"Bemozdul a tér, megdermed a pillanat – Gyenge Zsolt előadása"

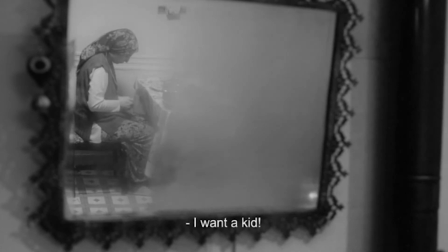[36:37] Çocuk istiyorum da mı? Anam da bir torun sevemeden gitti zaten. Evin tek erkek çocuğuydu.
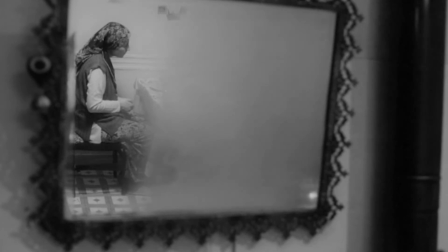Evet canım, o kadın.
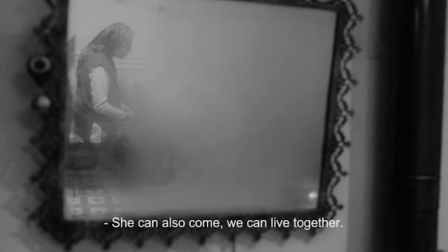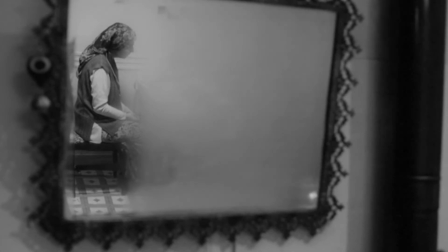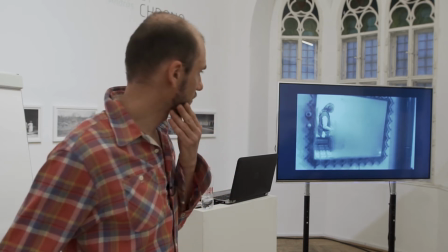[37:41]
Leállítom, picit tovább akartam, de nagyon szalad az időnk. Elvileg ugye fél hétig van, vagyunk időzítve.
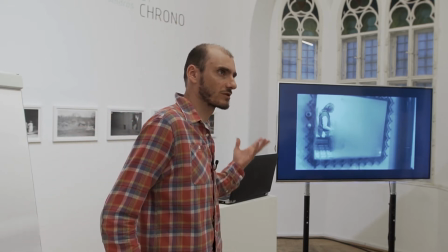[37:52]
Gondolom egyértelmű, hogy mire utalok, hogy hogyan válik, hogyan materializálódik az idő, és nyilván ez időzítésről is szól,
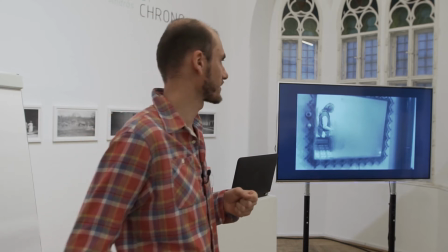[38:01]
hiszen majd történik valami, amit most éppen már a szuszpansz kedvéért nem mutattam meg, és amit elrejt ez a pára,
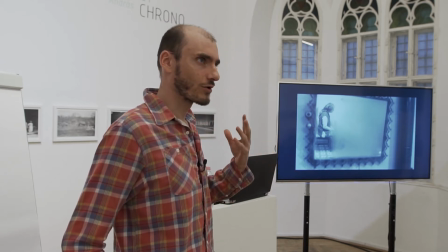[38:09]
vagy a gőz, de hogy azt, hogy hogyan telik az idő, azt ebből érzékeljük.
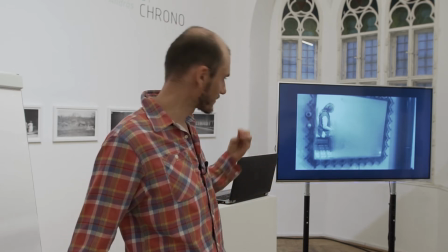[38:16]
És nyilván az is lesz az érdekes, ahogy majd
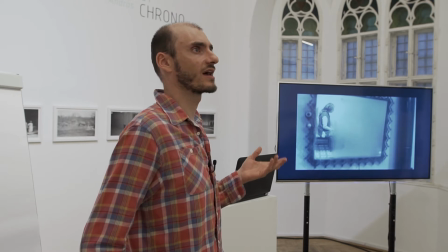[38:20]
elveszi, hallunk valamit, ami történik, elveszi a nő utána a
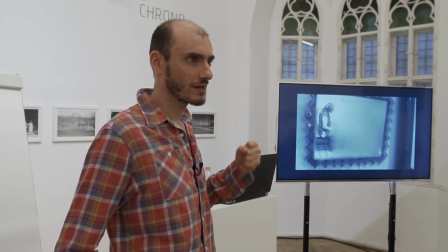[38:29]
teáskannát, és akkor várjuk, hogy eltűnjön a pára, és utána megjelenjen az, ami rejtve van.
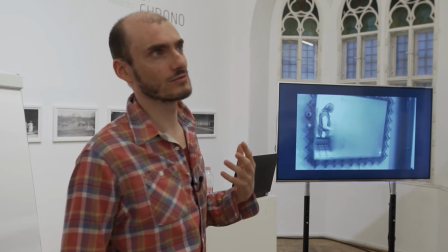[38:37]
Tehát, hogy itt konkrétan vizualizálódik az idő, tehát, hogy nem az idő, ami általában megfoghatatlan,
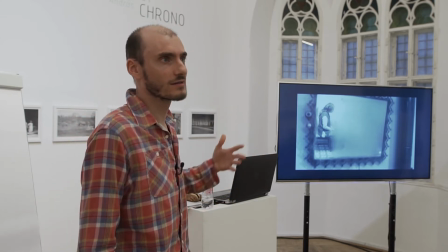[38:43]
vagy legalábbis vizuálisan megragadhatatlan, itt egyszerűen átélhető, sőt, kirajzolódik.
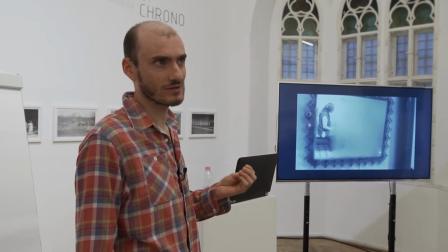[38:52]
Tényleg ilyen, nem tudom, négyzetcentiméterről négyzetcentiméterre, ahogy ez a pára belepi.
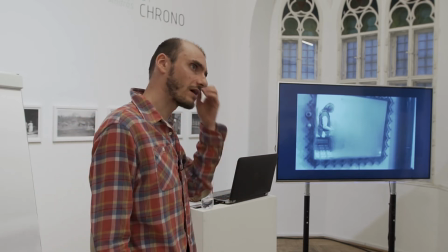[38:58]
És azért nagyon szép, mert hogy az idő átragad erre a tükörre is.
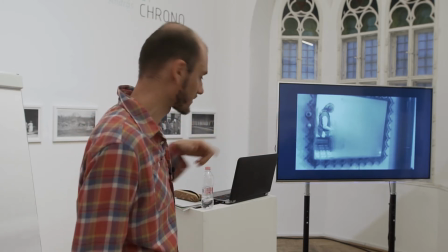[39:06]
Nagyon, egyébként bravúrósan is van kitalálva, hogy ezt egy snitben hogyan veszi fel.
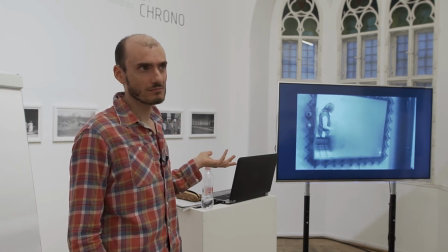[39:12]
És hát persze, ami itt rögtön ide kapcsolódik,
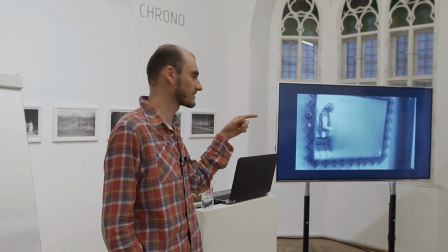[39:16]
és ami nélkül megérthetetlen ez a film, főleg az a részlet, amit most már nem mutattam, hát az a...
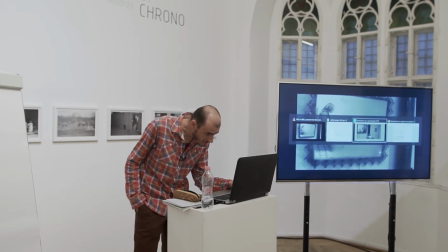[39:24]
itt én közben... Visszalépek ide. Ez valamiért kijött a teljes képernyőből.
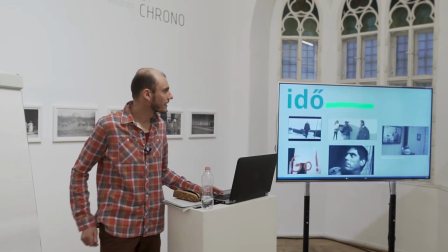[39:31]
Tehát, hogy ugye ez itt az idő kérdése volt,
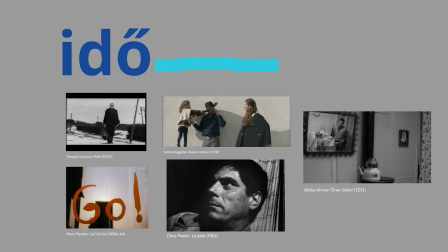[39:36]
de hát az időhöz legalább annyira hozzákapcsolódik a hang problémája is, hiszen idő nélkül nincsen hang.
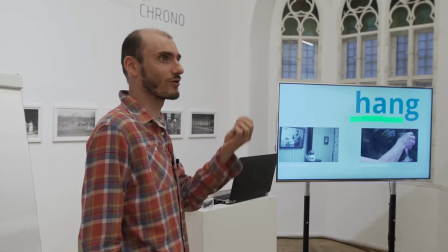[39:44]
Instant hang, vagy pillanatnyi hang nincs, az csak időben tud kifejeződni.
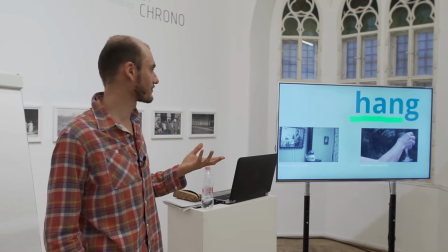[39:51]
És persze, hogy erről nem beszélhetünk másképpen, mint
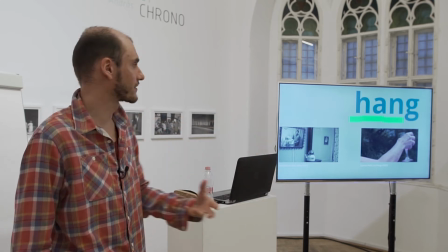[40:00]
mint hogyha valami időben fejlik ki, időben történik meg.
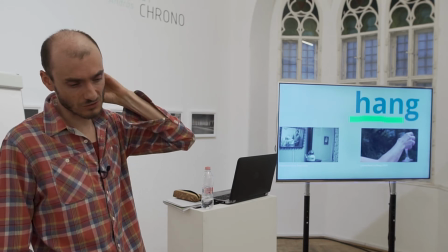[40:05]
És azért érdekes, mert ebben a kisfilmben, a török kisfilmben is hangban fejeződik ki, tehát az,
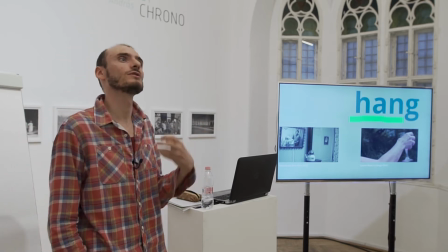[40:11]
amit nem látunk, azt hangban halljuk, és úgy értjük meg a történetet a hang révén. Ami persze arra a nagyon gyakori kérdésre utal, hogy ugye a hang, tehát a filmnek az egyik legfontosabb eleme az az, hogy hol van a hang. hogy tehát a képen van a hangnak a forrása, vagy a képen kívül van a hangnak a forrása.